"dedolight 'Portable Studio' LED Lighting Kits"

I am Dado. I'm a director of photography and we also build lighting equipment. Today we will talk about the concept of the portable studio in LED lighting. There are many different configurations of our LED lighting instruments. Sometimes you may want to use only one single light to augment ambient light. Sometimes you want to be a little bit more ambitious in your lighting style. Here for example we will show an LED data light kit with four lights
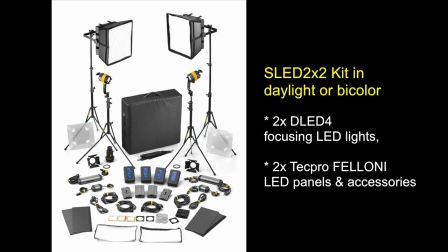73s
consisting of two multi LED panel lights and two focusing dedolights.
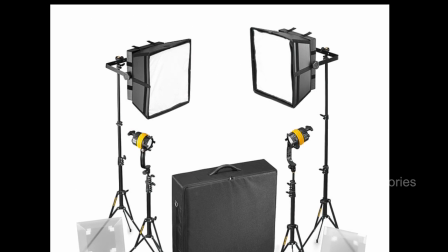82s
Such a kit could be a mono color kit where all the light sources are of daylight color temperature.
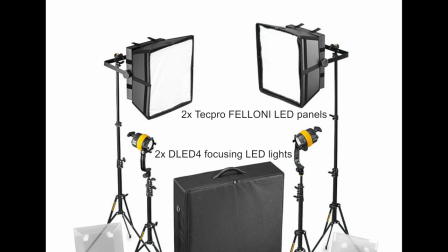91s
But one of the wonderful advantages of such dedolight lighting equipment is the
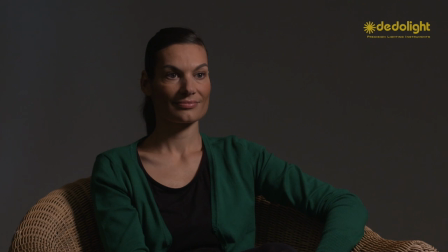97s
bi-color version which allows to adjust each light in
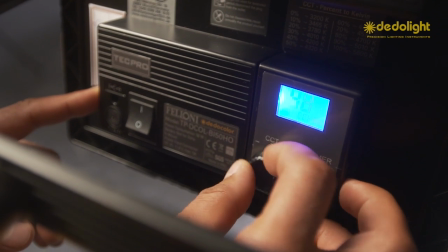102s
a wide range of color temperatures from very warm 2700
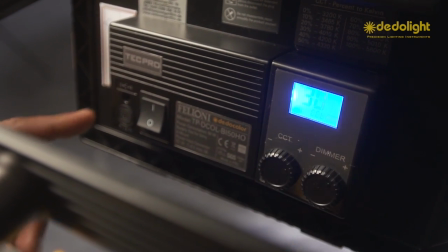108s
to quite cool color temperatures above 6000.
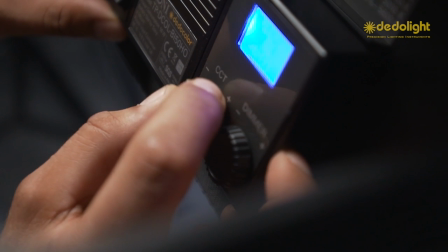114s
Thus you can adapt yourselves to many ambient lighting situations simply by the turn of a knob.
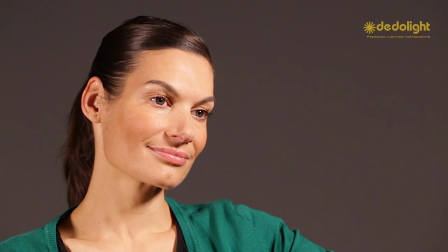123s
And within the lighting with several lighting instruments you can vary the color temperature without the need of any filtering.
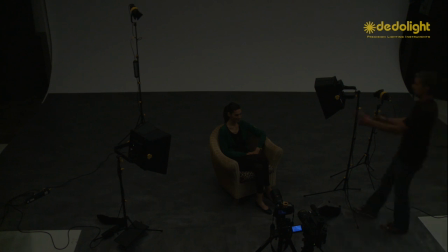132s
Here as an example we will show lighting of a single person in an interview situation.
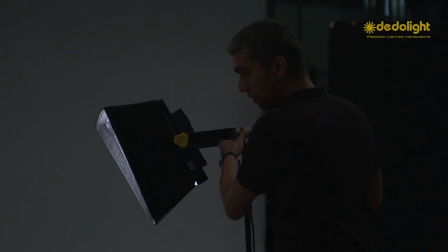141s
Now this could possibly be a situation with little or no ambient light or it could very well be
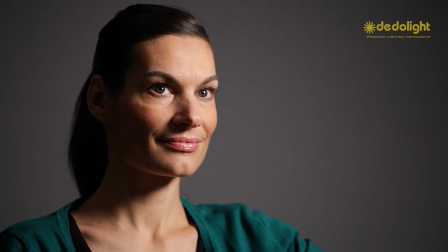149s
a situation where there is a lot of ambient light so that the room in which we shoot will also play a major role.
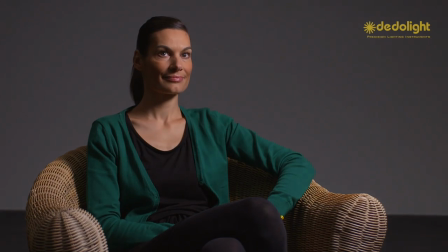159s
In such case we will just simply fit our lighting into the lighting that is prevalent in the room,
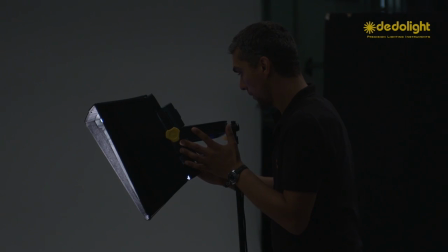164s
but try to give it some special character to attract the attention of our viewer towards the person being interviewed.
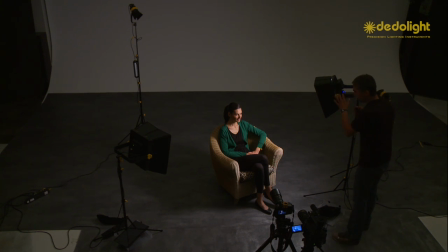176s
We can start with a multi LED panel kit, the data light feloni.
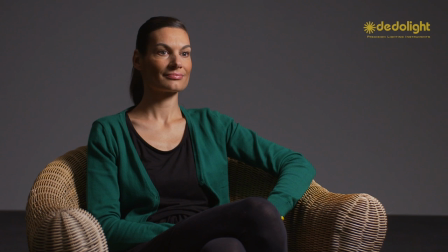182s
Depending on the level of the ambient light situation in which we have to work,
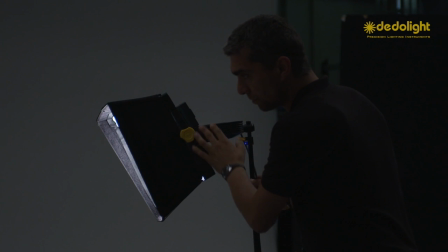187s
we may want to have more light intensity or we can live with a lower light.
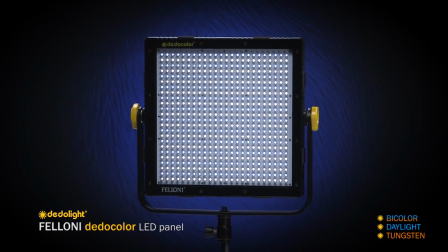196s
This determines whether we choose to use the multi LED Feloni light without any diffuser or
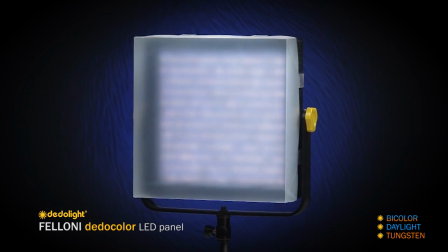205s
with the diffuser which fits directly onto the light or if we want to make it even more gentle and amiable we can add the Feloni softbox.
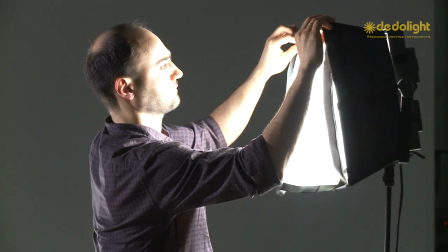215s
So this would be our key light and again depending on the situation we may want to add a
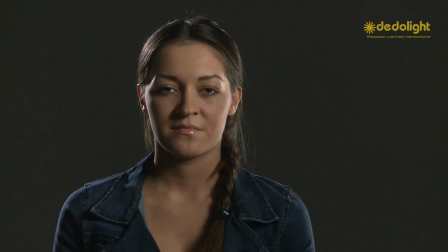223s
grid onto the softbox if we decide to keep spill light from the key light away from the background.
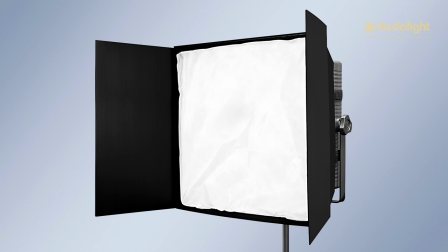232s
Sometimes we may even want to keep light away from the camera or the background by adding the barn door flaps which of course do not work like a barn door on a studio fresnel light. They're simply there to keep the light away from the lens or from the background.
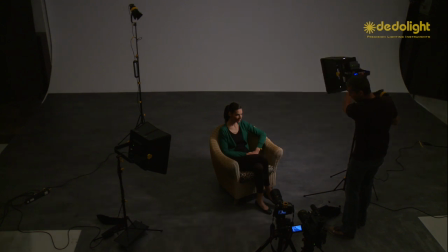250s
In a situation where we work with several lights,
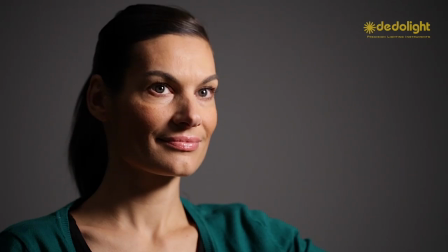254s
we may want to explore how far away from the camera axis we want to place the light in order to give the face more plasticity,
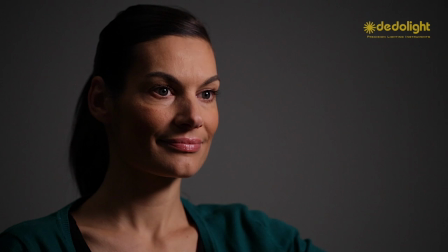266s
more dimension, more depth.
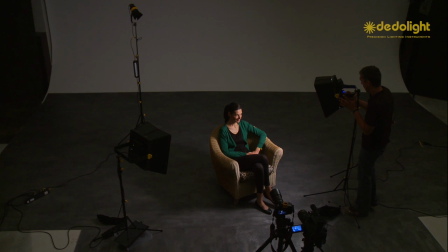269s
We want to keep it placed in such a way that we maintain a reflex in both eyes.